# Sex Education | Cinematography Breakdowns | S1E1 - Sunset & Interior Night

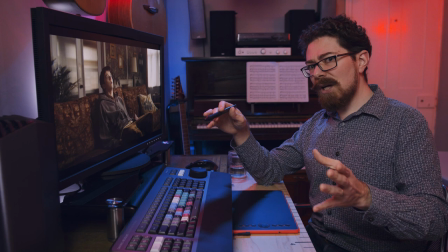(0:00)
Today we're looking at another sequence from episode one where Otis has to have a school bully over to do a project. We've got some day interior shots, then we've got some late afternoon exterior shots, and then finally it finishes off with a night interior.
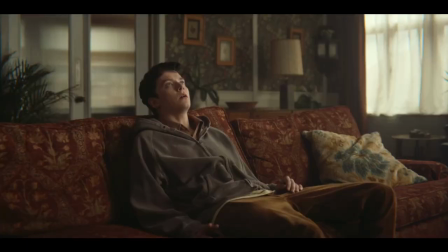(0:12)
So we're going to get to see the character of their house at night, where previously we've only seen it during the day. Let's dive in with this shot first. Now this is a really simple one to break down because we've only got light coming from this side. This window is motivating everything. We do have points of interest in the back, which we can call out.
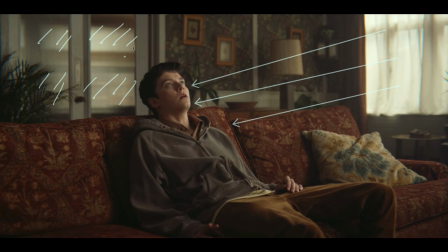(0:31)
We've got this, which I believe is his mother's study, so there's just some windows and things in the back just there.
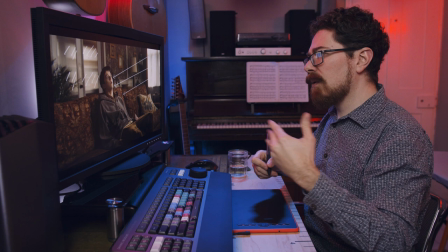(0:37)
Helps to keep this nice and illuminated so it's not just a dark area, so we are getting some layering,
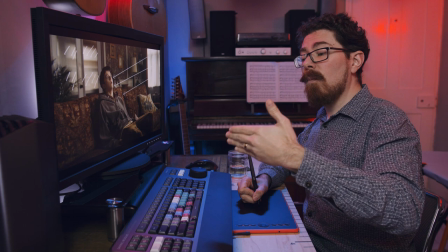(0:43)
and it's something that we've had to do on shoot, so if we have a room which has glass doors or anything,
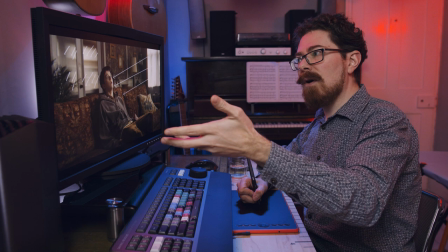(0:49)
we'll often put a light in the other room to make sure that the levels are up so that we don't just get dark areas if we don't want that.
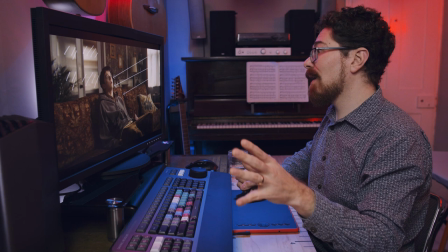(0:57)
We have no actual interior lights on that we can see in this shot so
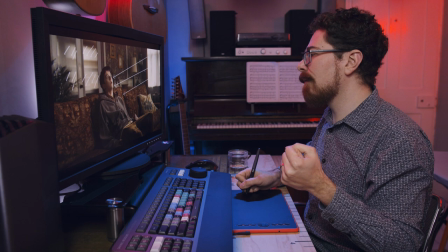(1:02)
it's interesting to see the tonality of everything is slightly muted just here, not rich and warm like we're getting from that tungsten vibe earlier in the morning.
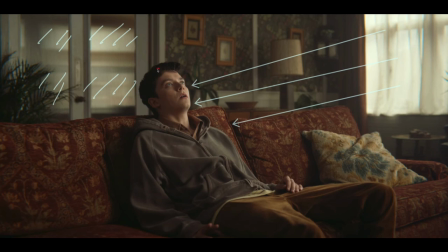(1:12)
Lighting wise on his face there's an obvious downside here but in keeping with everything that we've seen so far it's not a massive ratio between the key in the fill and everything in the room is pretty much playing to this.
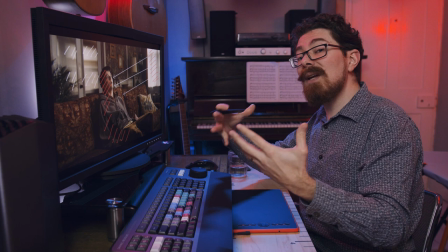(1:27)
They've got a net in front of the window here which is helping to diffuse the light and that is a cheat which you can use in any shoot you like.
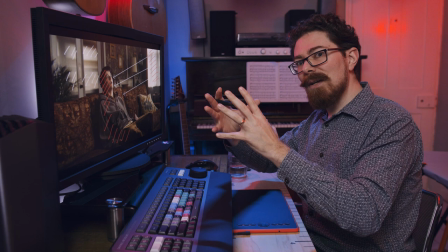(1:35)
It's just so easy to throw a net in front of the window and that allows you to have a practical
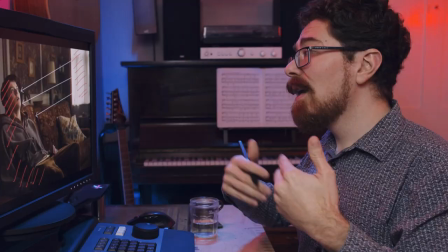(1:40)
set piece which is going to help you to diffuse the light.
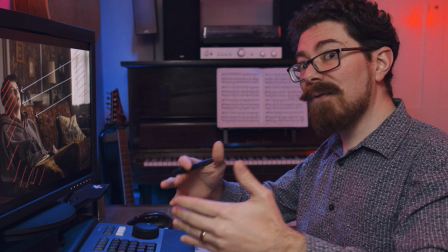(1:46)
On top of that it also stops you from seeing anything outside so if the exterior isn't really matching what you want for that time
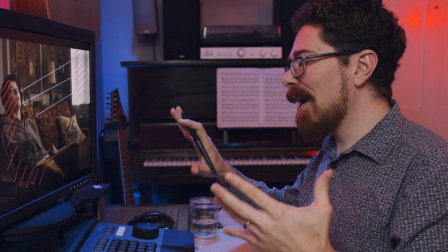(1:52)
of day then this just completely bleaches out and means that you don't get any distractions from that.
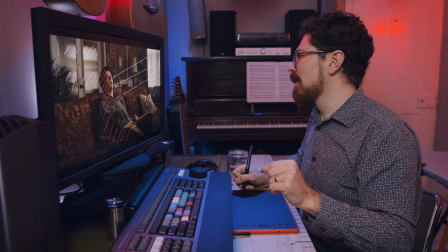(1:59)
In addition to that I'm assuming that these aren't pure white so they do look like they're slightly off-white and
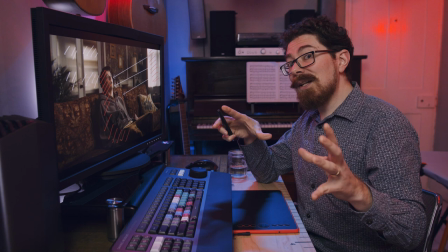(2:05)
that's a good tip if you are creating a scene like this and you're bringing in some net curtains.
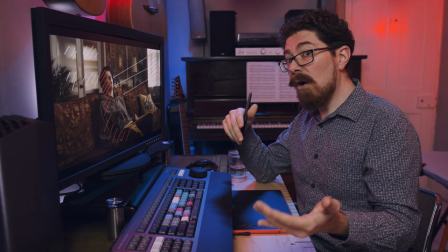(2:11)
If you go for the whitest brightest version of that it's going to be a lot brighter in your shot.
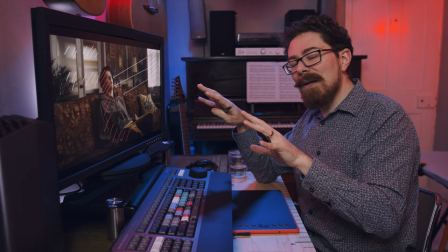(2:17)
If you go for something which is slightly off-white then it plays down a little bit level-wise and that can help you out because you're going to be hitting
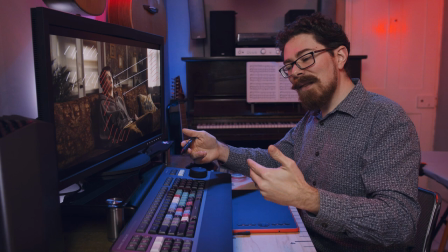(2:24)
it with all the light that you're pushing through into the room so by doing that you don't make it distractingly bright and it
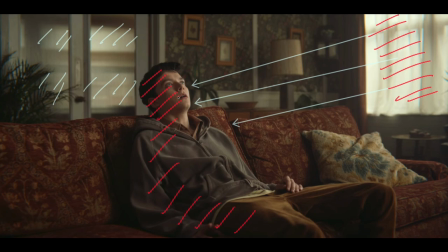(2:32)
helps you to control things a little bit better. Something to consider then see if you can get something isn't super white if you're doing this kind of thing because it will help you to control things no doubt.
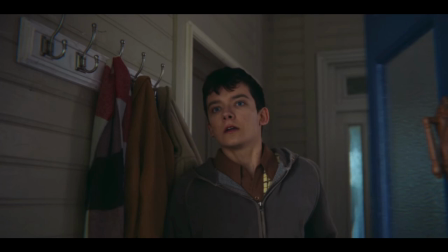(2:41)
So after this move to the front door it would kind of make sense that the light is coming from the other side of the house so this is much cooler sort of more
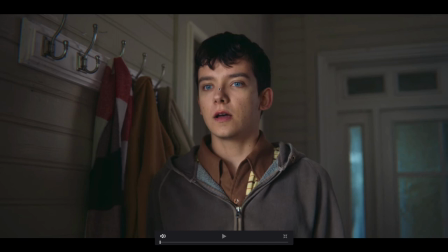(2:47)
sky light feel to it and as he steps into the light we see in his eyes catch light so it does feel like there's a four foot frame or maybe something a little bit bigger a little bit further back just illuminating him
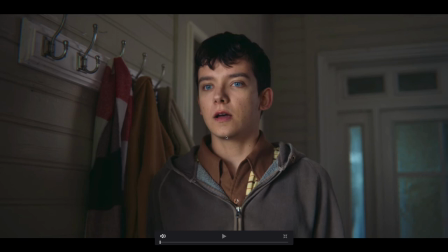(3:00)
from the left hand side a little bit higher than head height we are getting a bit of shadowing under his chin but it's not super high it's just at the top left hand side of his pupil there you can see just in there on both sides downside on this side and
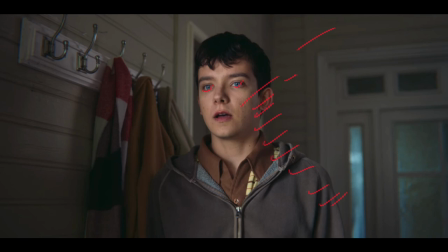(3:19)
it's not catching a lot of the background just here this is falling off pretty quick so I would assume that based on the
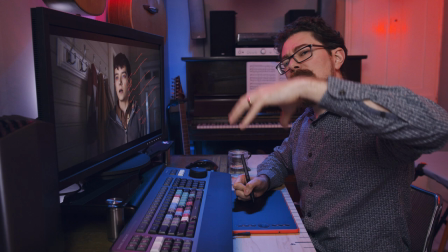(3:29)
fact we saw him step forwards this is a little high quite close to the door so that it's not actually
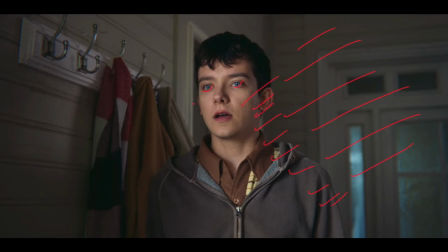(3:35)
so it's actually falling off quite a lot and not playing too much on the background and
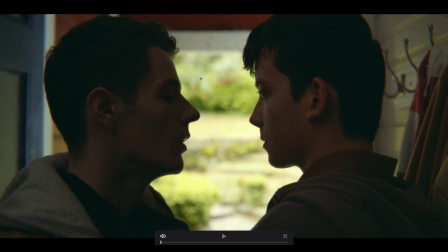(3:43)
again I reckon that between those two shots hmm so in this next shot we're getting a lot of green from the background and you can actually see that kicking into all of the paint and anything reflective down this side getting all of that green even the window a little bit and the wood
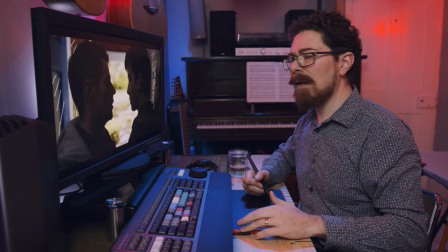(4:03)
on the sides around here catching a little bit of that green whenever you have anything which is being hit by
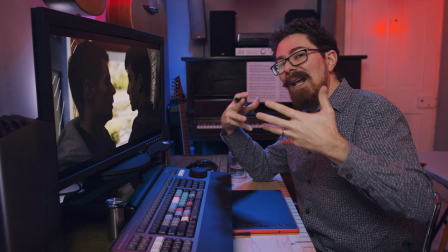(4:08)
direct sunlight or certainly anything that's brighter than what you're scene is lit to,
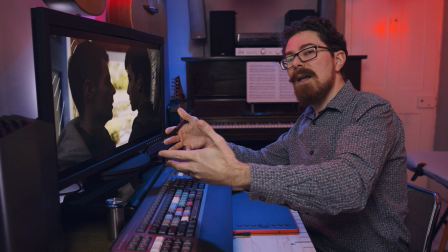(4:14)
all of the light that is reflected off that, so in this case, grass, hedges, plants, all of that kind of stuff, it bounces green light.
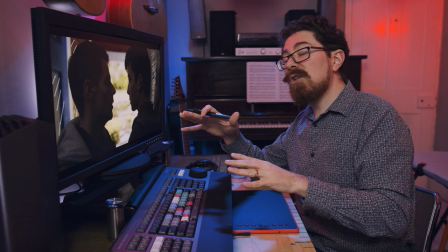(4:23)
That's why it's green. So you're going to have issues potentially with green bouncing up.
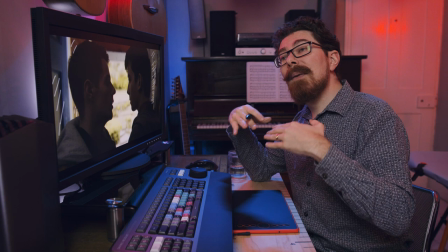(4:29)
We get this a lot on fashion shoots where you have a model in a field, particularly actually if they're sitting down,
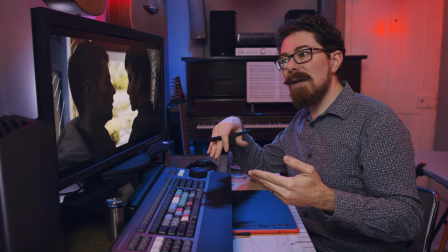(4:36)
because they're so close to the grass that you get green bounce underneath their chin so what we'll often do is either depending on the look that we're going for just throw down some white or throw down some neg if we want more contrast and that takes all of that bounce out and you'll even find this in scenes where people
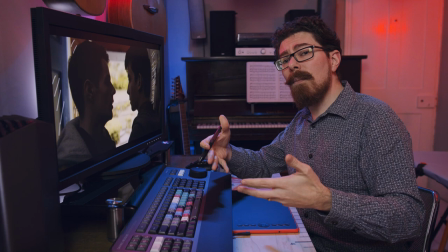(4:53)
are standing up neg will be laid out even on pavements and that kind of thing to stop the bounce under chins now here it's not
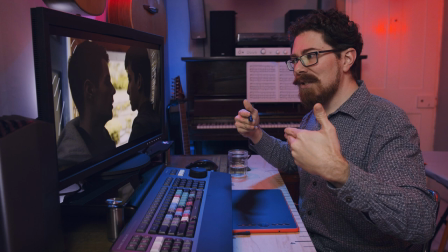(5:01)
an issue it's just something that i noticed because you've or the green playing in the doorway and stuff. Down is definitely on the side that we're on just here.
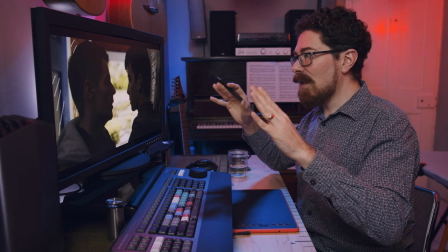(5:09)
And that's established already. We know that Otis opened the door. He was being hit by a lot of light. So they are really quite down compared to the outside, but that's fine, you would be.
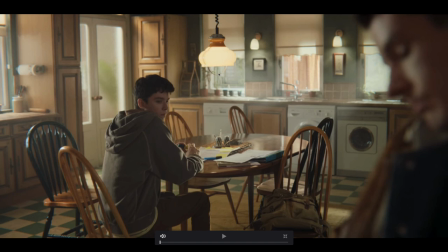(5:18)
Then we move into the kitchen. Lots of haze, stuff coming through the windows. And we're seeing this, again, habit that they have of half drawing all of these blinds.
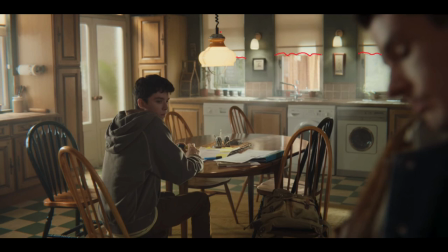(5:31)
They've done it in the school. they've done it a couple of times around the house we do have practicals lit now and they are playing on the walls so we're actually getting a little bit of light off these creating areas of interest on those walls just there it's nice it helps to create
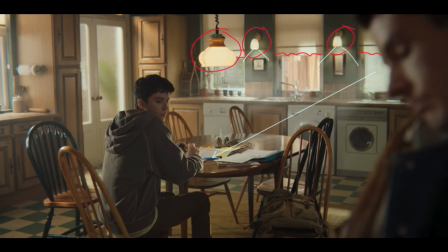(5:49)
layering this light doesn't seem to be playing an awful lot on anything in fact most of the light we're getting on Otis's hands just here and anything edging him playing on the table does feel like it's coming from this direction just here.
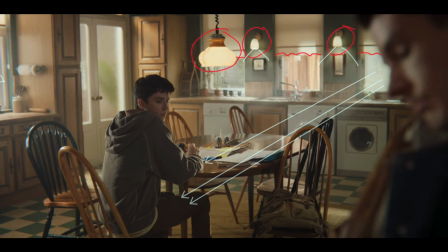(6:04)
Interestingly we've got quite a lot of light coming from this direction as well and that is
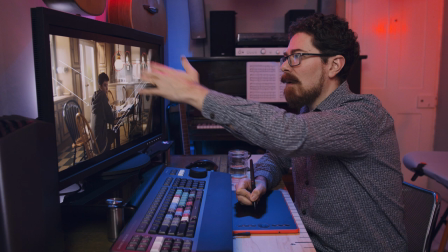(6:10)
probably compromising I would say the contrast ratio of these hazy lines that are coming in across this way.
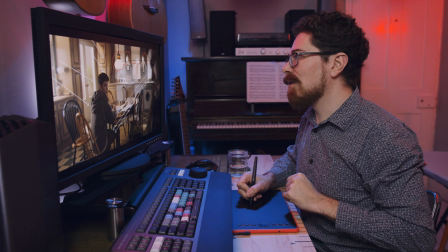(6:17)
We are getting a reasonable amount of light all over the place. You can see stuff playing on the cupboards down here but then we've also got stuff playing over this way
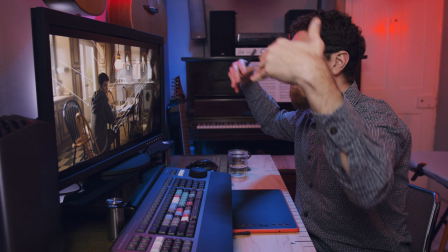(6:25)
it's all coming in from every direction on that side
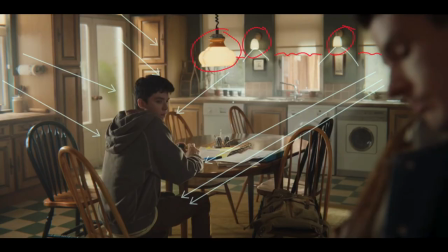(6:30)
of the camera but on this side we've got quite a lot of negative so there's actually an awful lot of um for sex education at least an awful lot of negative happening on this side of both of the actors and all of the
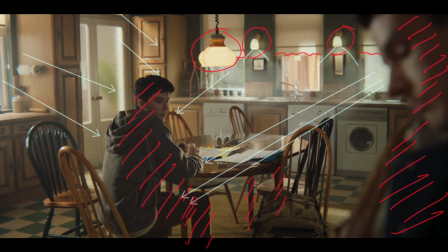(6:48)
surfaces indeed under the table obviously that's a lot darker under there but it does show that there's no light really being shone in this way. We are mostly relying on what's happening on that side. The framing is cool here as well.
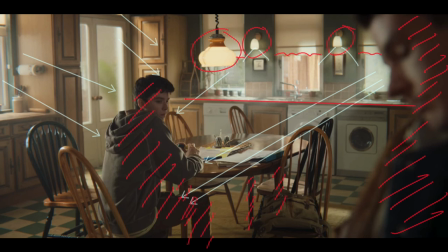(7:03)
We've got, let me draw some lines again, got lines leading across to Otis just here. So he is very much on that third.